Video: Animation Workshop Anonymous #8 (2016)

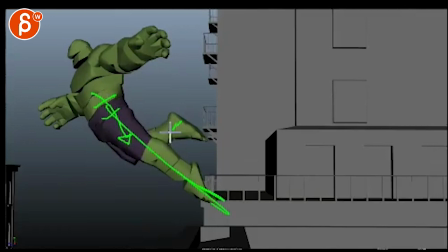Because it's, this guy's pushing down, and it's not that it's like a massive up,
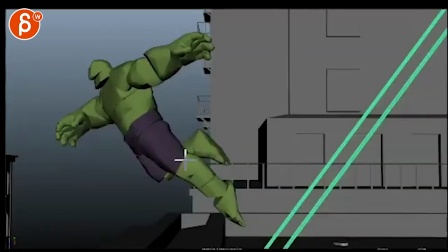brings up that side of the hip, but you could still see if there's anything that would make it feel.
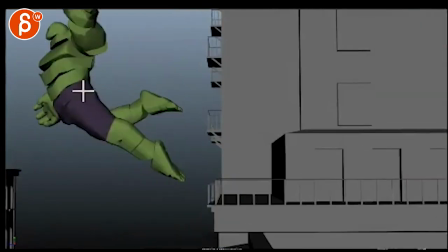You just want to feel that stretch down that takes down that side of the hip a bit.
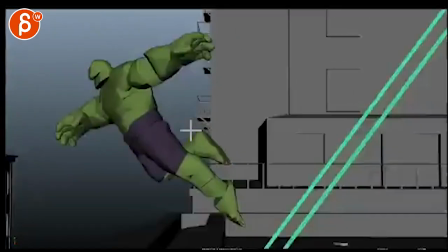Again it might be too fast, you will never see it, it might just be enough to feel it. It is pretty fast though, but just in case.
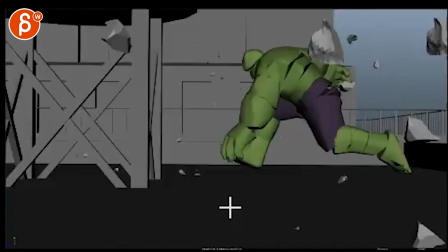I'm not sure if this rake, you're switching to a high res or this is always a low res, But yeah, something to try out.
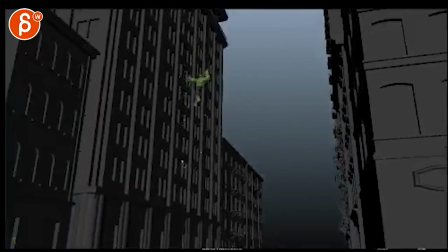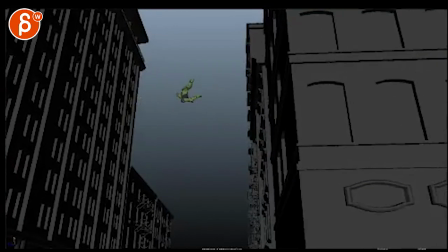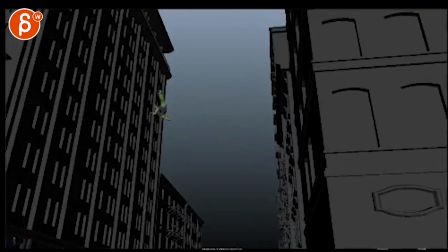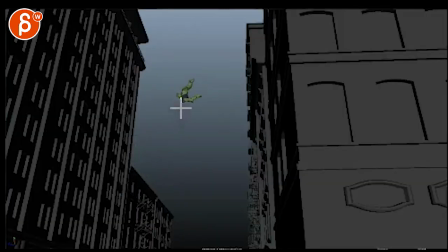Be cool though, just for momentum. He goes...
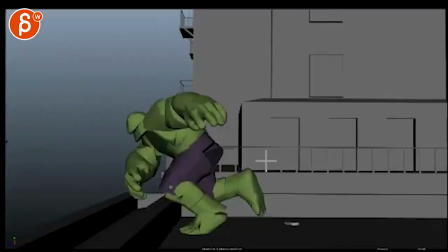And now he just... He bounces back pretty quickly. You know, and he is pretty big.
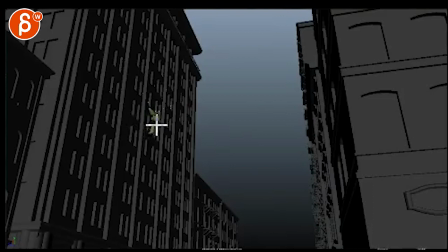It would be cool to go... And on this... Instead of bouncing so quickly. You would have a frame of two of him actually being flat. at the hips against the building. It really flattens, because it's so much momentum going forward, boom!
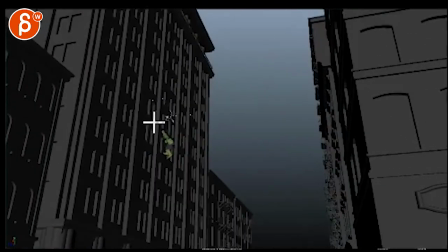And then the bounce back will be here as you go down. So it will be flat, like that.
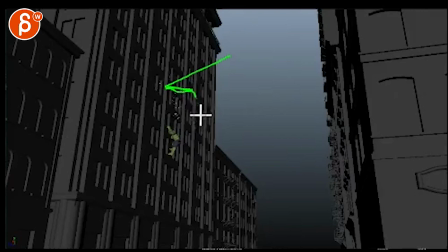And now it feels like it's doing this, bounces back immediately. Curious to how that would look like as a momentum.
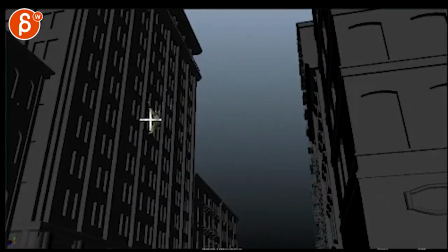It just starts to feel a bit light. Cool to get a little arm change, like once you hit here.
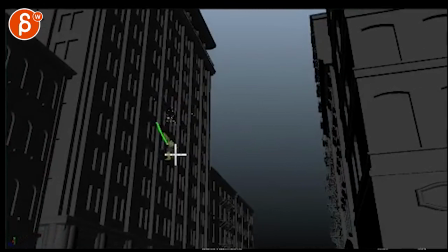Same arm. which again if you flatten this it might help a bit but as you go back you might want to you know maybe your grip here is not as high which also wouldn't break
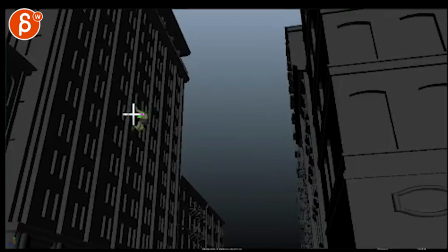that wrist so your arm might be only this low like he's holding on and then throughout the course again like
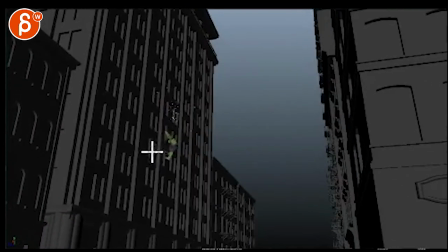he'll be this low and then over the course of this it brings up that arm because he's sliding down right that That could be something just for a visual pose change there.
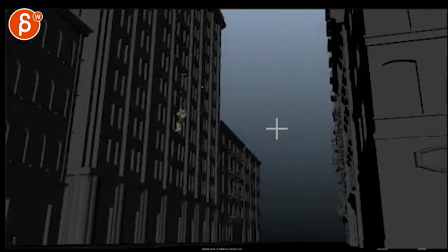I would give, if you can, more squash here. Just try it, try it to get into a pose like this, his butt is right down there, to really give this feel off.
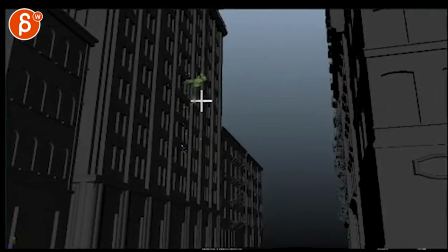Well even though I'm strong, I gotta go down and squash and then jump off. It's a bit magical here, boop, it comes off.
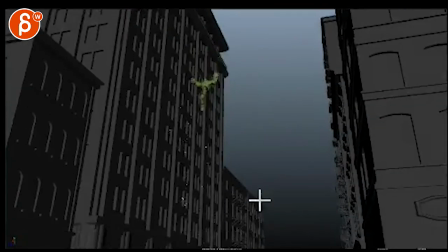That was always a tricky thing with Hulk, I never animated Hulk but just seeing and hearing people get massive weight and force, yet still make it heavy.
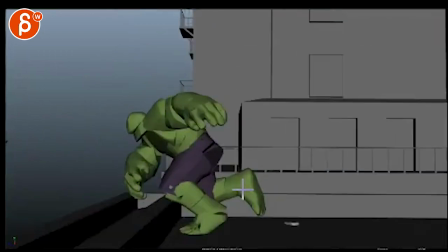The rest is cool.
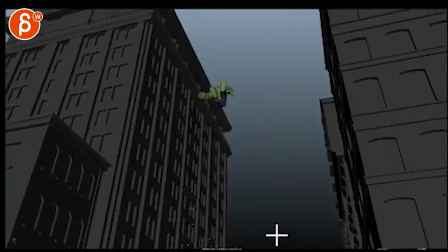Same thing though, pose changes are not so loose, it's very relaxed and all this. It was stronger, tighter hand poses.
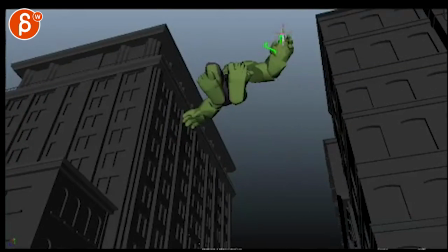Bring out the thumb, bring out this guy a bit more and then you can curl in. Same thing, maybe this would be in. I'm not sure if I'd sell that with the thumb here, but just something where you might stretch out the first two and then curl in the rest. Just give it a bit more tension.
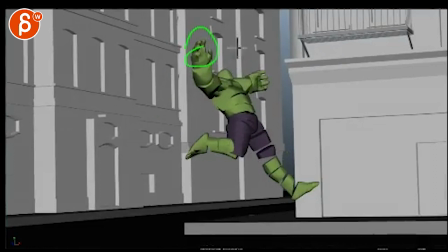I mean, this is a general note. Don't worry.
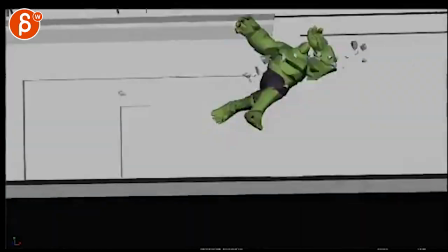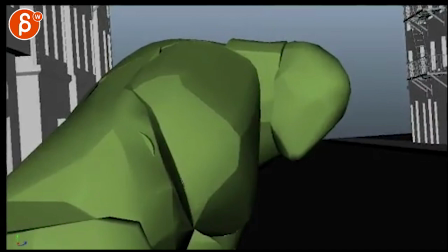Don't want to play both here.
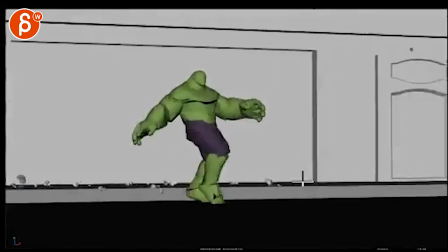And yeah, still massively. Whoa!
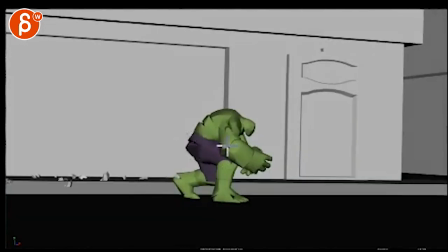It feels like he has a lasso here and he holds on and someone just suddenly stops him and he comes to a stop here.
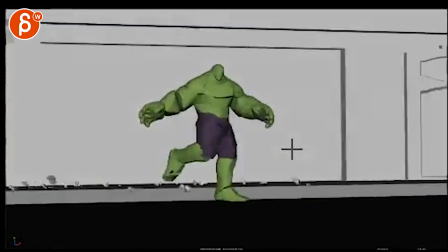He's got these two more steps forward. That momentum is still there. I mean, I would continue.
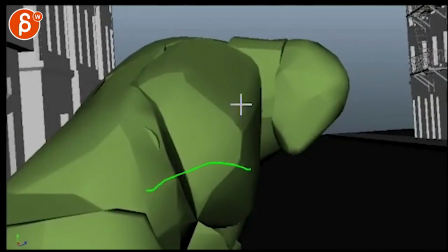And in this, you could almost take two steps and turn around on the last step.